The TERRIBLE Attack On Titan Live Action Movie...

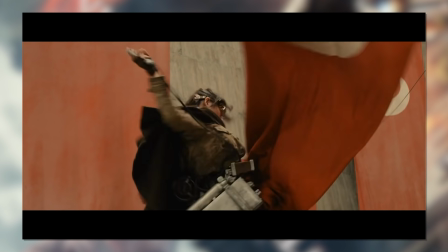4:07 Then they introduce Hans, the weapons chief and scout leader who is from the anime,
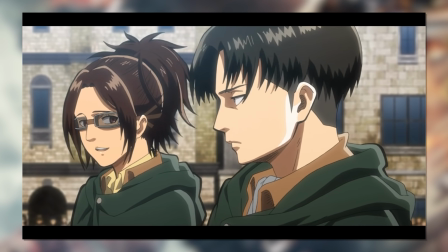4:13 as Hanji, where she's mostly the same but isn't scout leader too, another character slot taken.
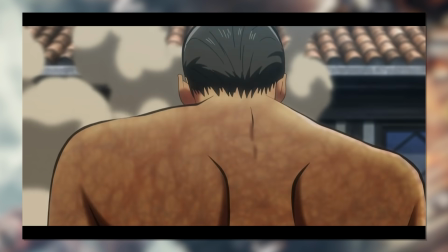4:19 And while in the anime she appeared in the latter half of season 1, now she's brought on earlier.
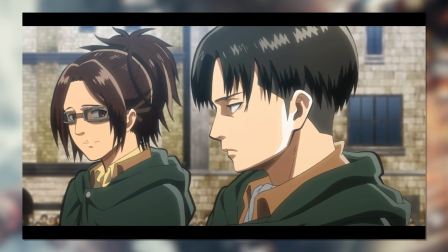4:24 As for another certain character mixed up in her escapades, he does not exist in this movie.
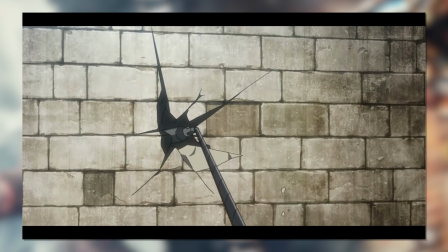4:30 There's no fan favorite character Levi. Why?
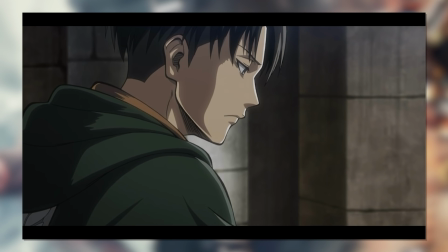4:34 Oh, because apparently his name cannot work well written in Japanese, and it's hard to pronounce for Japanese speakers.
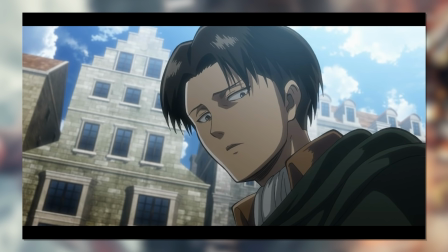4:42 That is legitimately why he was skipped, from a show that's already produced in Japan. Okay.
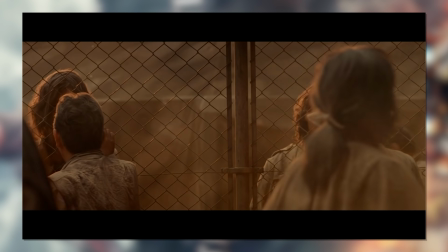4:47 As for the fellow soldiers, they're all established in an interesting way.
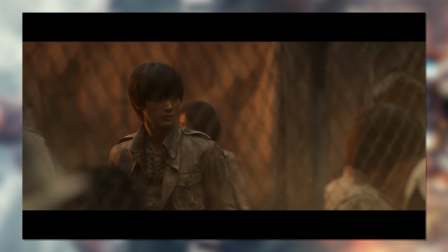4:51 We see each of them saying their final goodbyes to their families, though there's more screen time on the families,
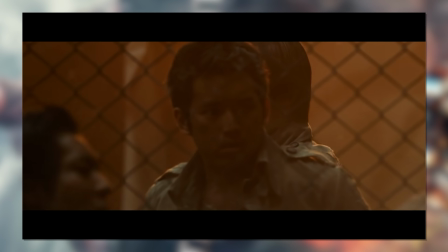4:56 and no one mentions the soldiers by name, so actually learning these characters is nigh impossible,
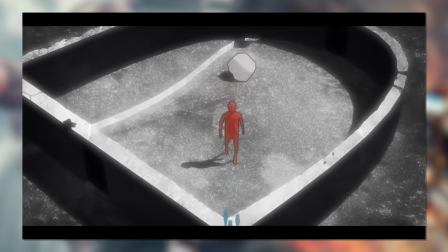5:01 so I guess I'll explain them later. And while the anime does have a plot point of blockading a whole breach in the wall,
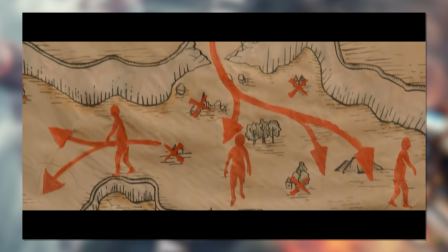5:06 simple changes made are instead of it being a second inner wall, it's now the main outer one,
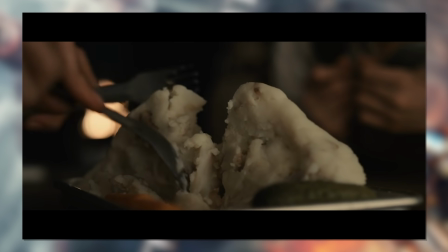5:12 and instead of a giant boulder to save the day, the plan is to blow up above the wall and to have the debris clog the hole instead.
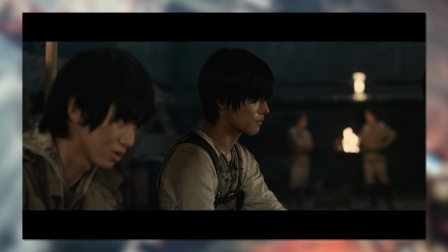5:19 Not bad. It's a simple way to resolve the beginning incident early. A couple soldiers do return as they're too iconic.
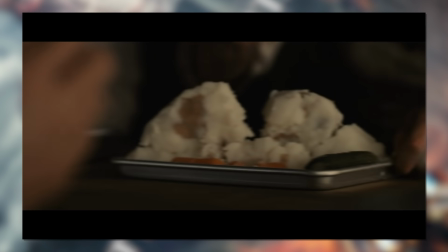5:25 The potato-obsessed Sasha for a hint of strangely timed comic relief. Hothead Jean to argue with Eren again.
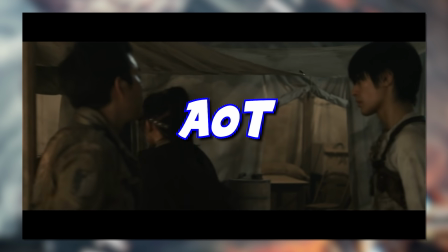5:31 And no one else. Not even the actually real out character, Dazz.
I don't want to be eaten!
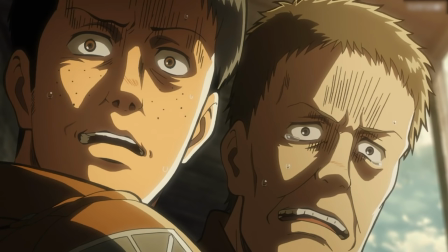5:37 Screw that! Hey. Let me die! Hold on!
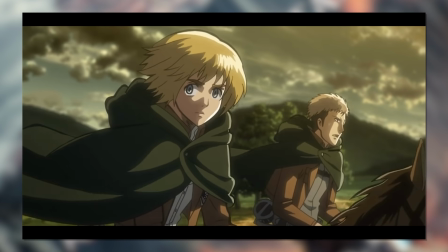5:42 Stop it!
Man, why did he have to get the Dazz name? And you know, I really wish an anime adaptation would go balls to the wall more with hair colors,
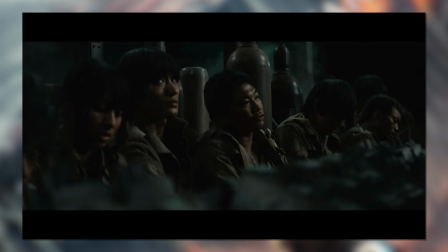5:50 cause man, having everyone be dark haired really doesn't help with such an ensemble cast.
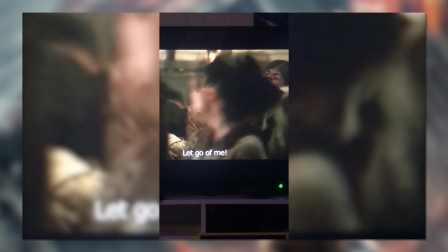5:55 Plus, it's just kind of boring. It's just so dry to watch. Is it because there's no music in any of this?
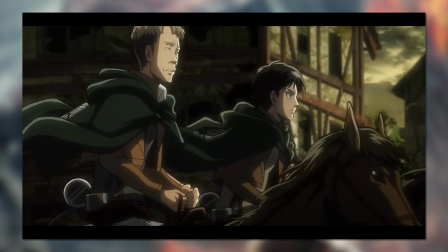6:02 In the anime, there's blaring climaxes and a fantastic soundtrack even for the quiet stuff.
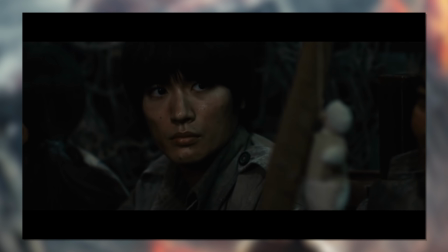6:08 Here, it's an elongated stage music piece, followed by a whole lot of nothing.
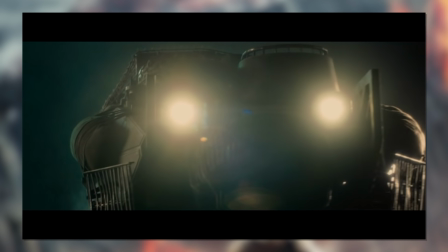6:13 And off they go. Another thing to note, there's vehicles now.
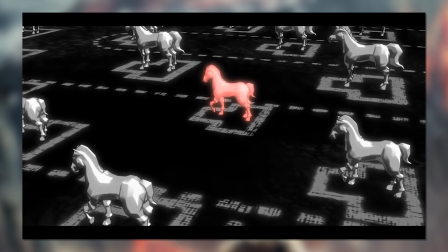6:17 While the anime has a fantasy setting with wagons and horseback, here it's tanks instead.
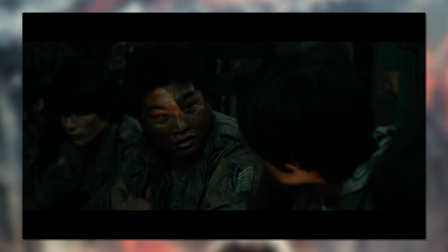6:22 Jarring. Which is funny, because there's a whole tactical explanation in season 1 about a formation of horses
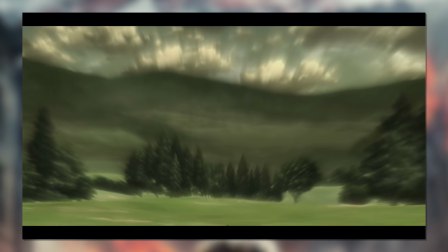6:28 used to avoid titans sighted over a large distance as opposed to running and praying, but forget about it.
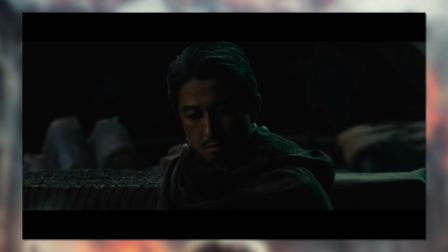6:34 Instead, they're going under the cover of night as titans are less active then. At least that's true.
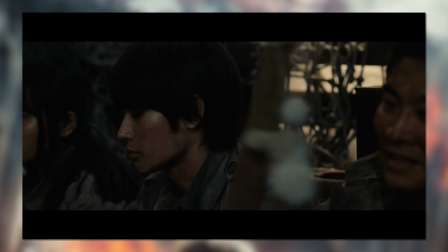6:38 Then, after direct orders to get to location before sunrise, they randomly stop midway and whip out their lights to see.
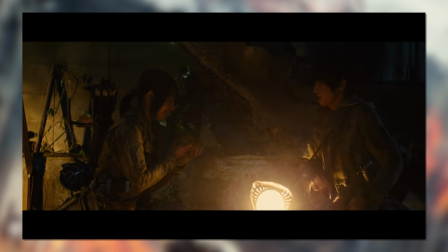6:46 Geniuses, the lot of them. And after a brief romance between Sasha and Armin, this new girl trails away after hearing a child in the distance.
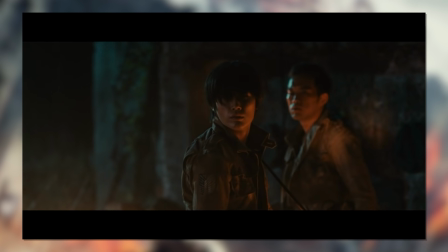6:53 It would be good if maybe we could hear it too, but we don't for a long while.
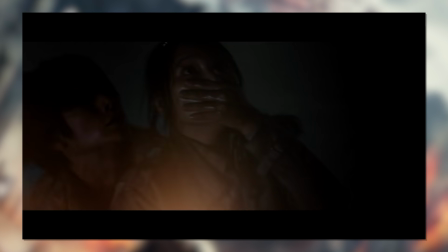6:58 And what do they discover but a baby titan? That's new. Let's not ask about how that works.
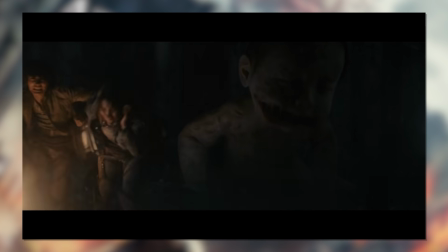7:04 Instead, everyone makes the worst next move and screams despite titans being sensitive to human voices,
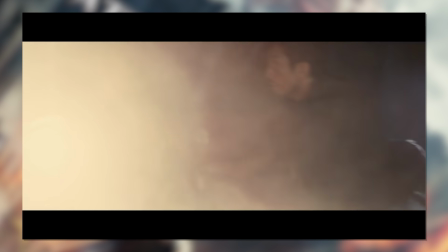7:10 and with nothing achieved, they run as the sun starts to come up. You know a really poignant difference that makes this film feel odd?
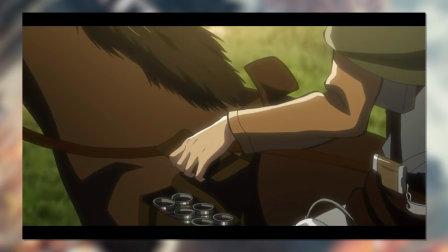7:16 I think it's the color palette. Whenever I think of the anime series, I see this particular tone of orange as the towns are perpetually in a sort of twilight.
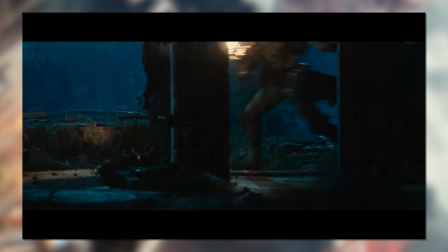7:25 The direction really likes presenting scenes at sunset, whereas here it's just got that generic desaturated blue hue that just makes it look cheap.
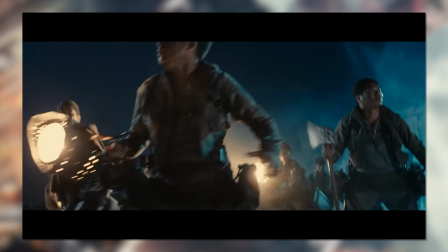7:33 Or at the very least, less pretty. I guess it hides the VFX, but man, does it not do it any favors.
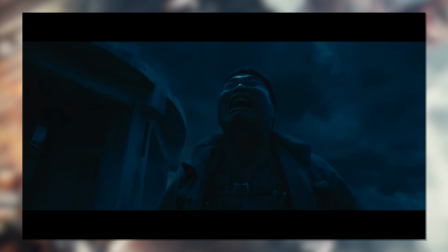7:39 And then there's this guy.
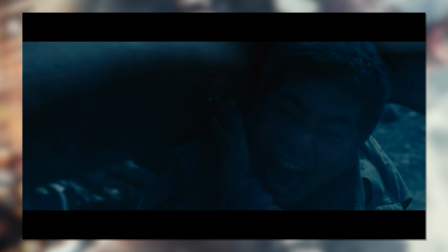7:43 Sanagi, who I kid you not, just grabs a titan and throws him over his shoulder.
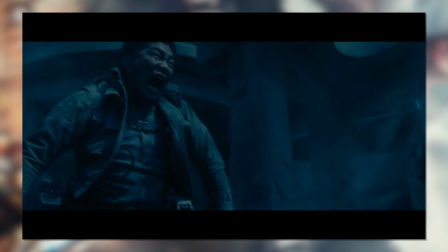7:49 What is this?
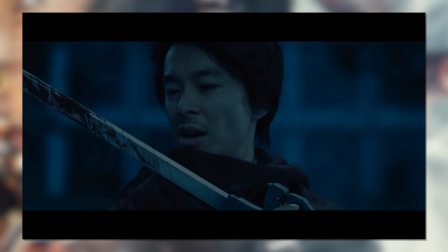7:50 And the group are saved by our final new characters, Captain Shikishima, our replacement slot for Levi, and Mikasa.
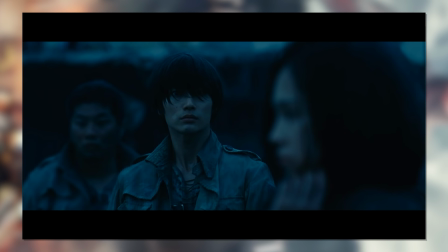7:59 She wasn't dead after all, somehow. And she radically avoids Eren too.
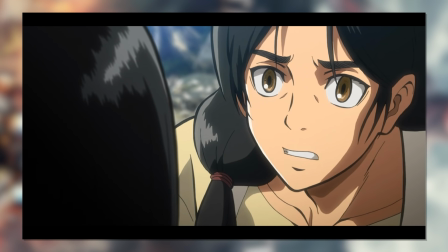8:05 Her whole motivation of protecting Eren as a promise to his mother, poof!